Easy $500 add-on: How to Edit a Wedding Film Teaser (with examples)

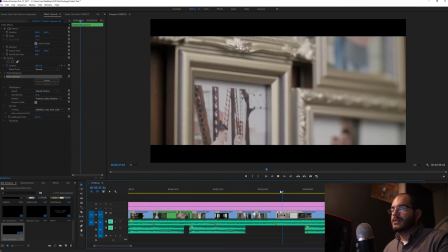[20:32]
So start off with their pictures as adults right now,
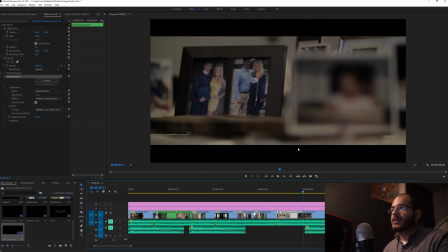[20:37]
still adults right now, but coming back to kids.
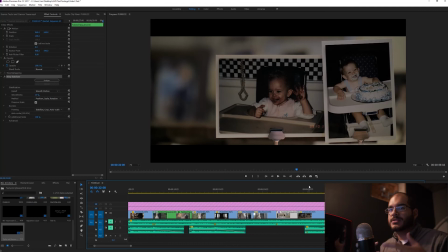[20:41]
And that was awesome. And I set all these pictures up so it fit exactly what I wanted to shoot. And of course, if you move anything on a wedding day, make sure to put it back, or else you'll get in trouble.
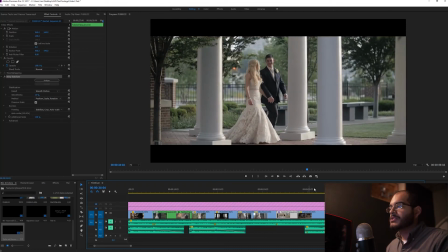[20:55]
So this is the final slow-mo shot. I had to reframe this one too.
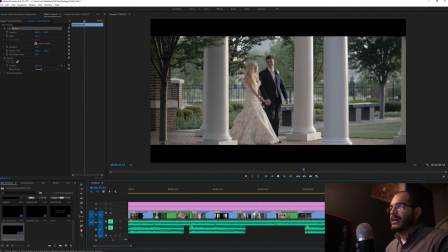[21:03]
Yeah, it's just off. That's fine. It happens. And I actually had to cut this off right before the right edge of the screen
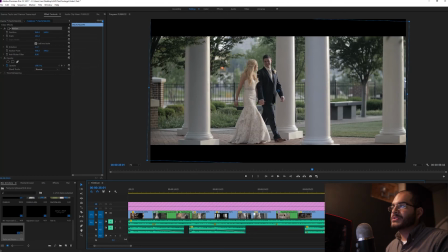[21:12]
because you can actually see a little shoulder right there. There were people back here, and I didn't. Whenever we do slow motion sequences, I want it to look like they're just enjoying their time by themselves. Obviously, they are enjoying their time by themselves, but we are there as the photographers, videographers, and we just want them to feel more natural.
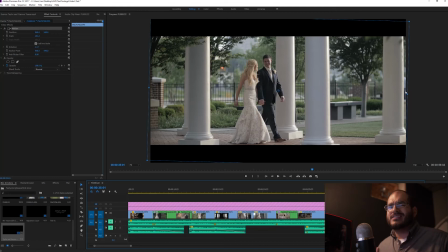[21:31]
And so having people in the background and all that stuff, I always want to be watching out for that. I want it to look like they are by themselves. And yeah, so I just cut it off a little early, and this was a nice little sequence here.
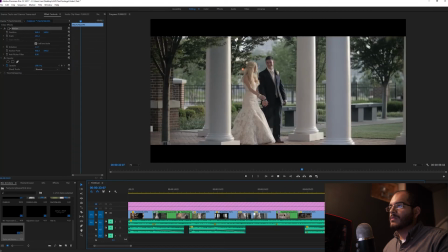[21:44]
I'm gonna mute that. Nice little sequence of them walking through the pillars, and now you see a head-on shot.
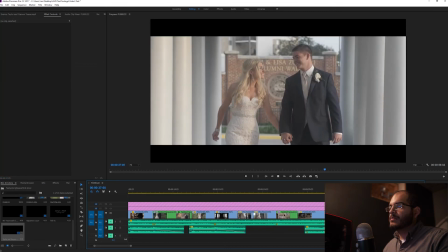[21:54]
And that end, the reason it's so abrupt is because the music, it actually swells,
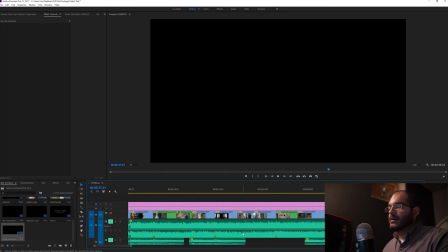[22:00]
and so I dropped the whole soundtrack down, but I increased at the very end just to make it a little bit more punchy. And I'm gonna bring this up actually, so you can see what I did.
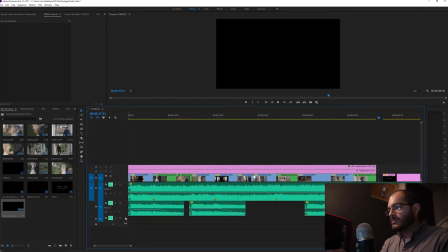[22:17]
Let's see, wide.
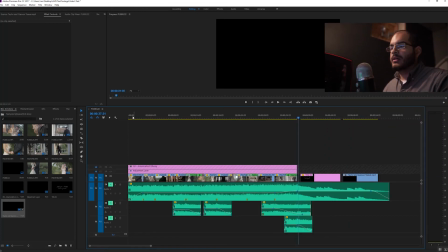[22:19]
So the beginning of the soundtrack, I did a swell, kept going, and these were the little punchy notes. I wanted the piano to come out a little bit more. I did another one over here, faded that out, and I also added just a little bit more punch here.
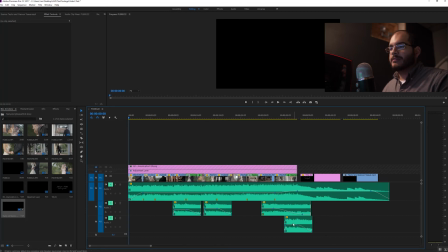[22:36]
So and as you can see, I'm like fading in, fading out all of these, bringing this up, blah, blah, blah. So just wanted to bring that up. And then we cut to Jacqueline and Matt coming soon.
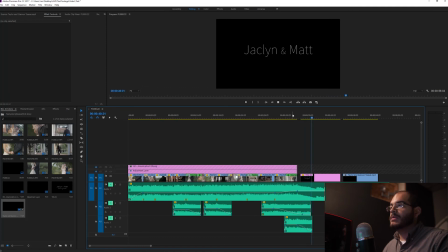[22:51]
And then get your email boxes ready, because people are going to be emailing about wanting to do another video, do another wedding. It's happened. Just from teasers.
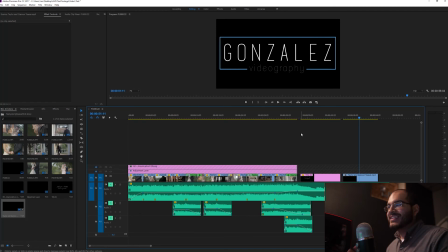[23:05]
It's crazy. I'm telling you, Instagram. You gotta put your stuff on Instagram and Facebook and share it and all that stuff. You're gonna get work just from sharing these little teasers. This didn't take me too long. I mean, I'm not done quite yet, but I'm not quite done,
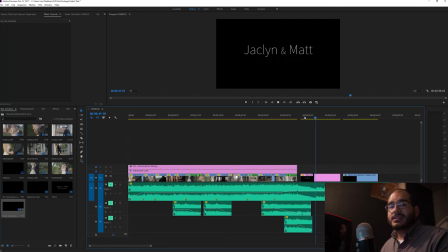[23:23]
but all I have to do is just grade this and send it away, and we're good to go. So yeah, fun little teaser. I like it. So that's that. I'm gonna export this in Cineform,
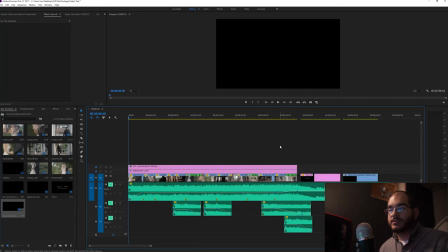[23:41]
YUV 10-bit, and head over to Resolve, grade it, and you'll see a fast motion thing of that. Once it's graded, now it's just exported and I'm done. So yeah, let's hop over.
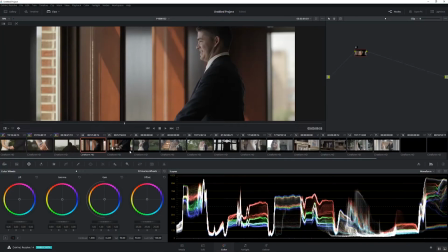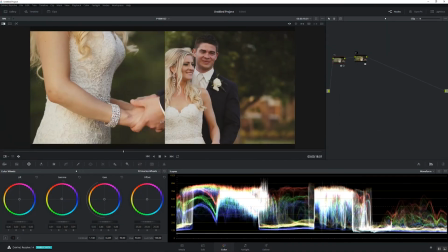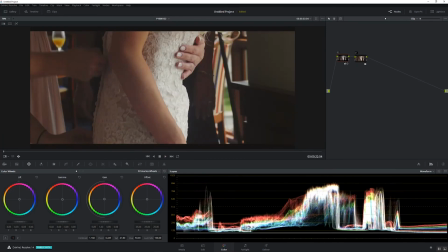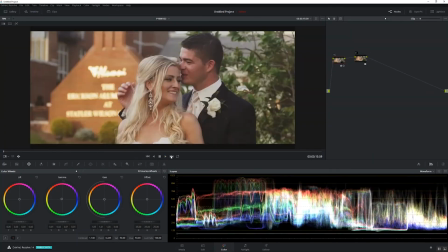And that is it. That is my walkthrough of how I do teasers for our weddings. This wasn't really a tutorial. I don't know what this was, honestly, but I just wanted to share with you guys how I do teasers.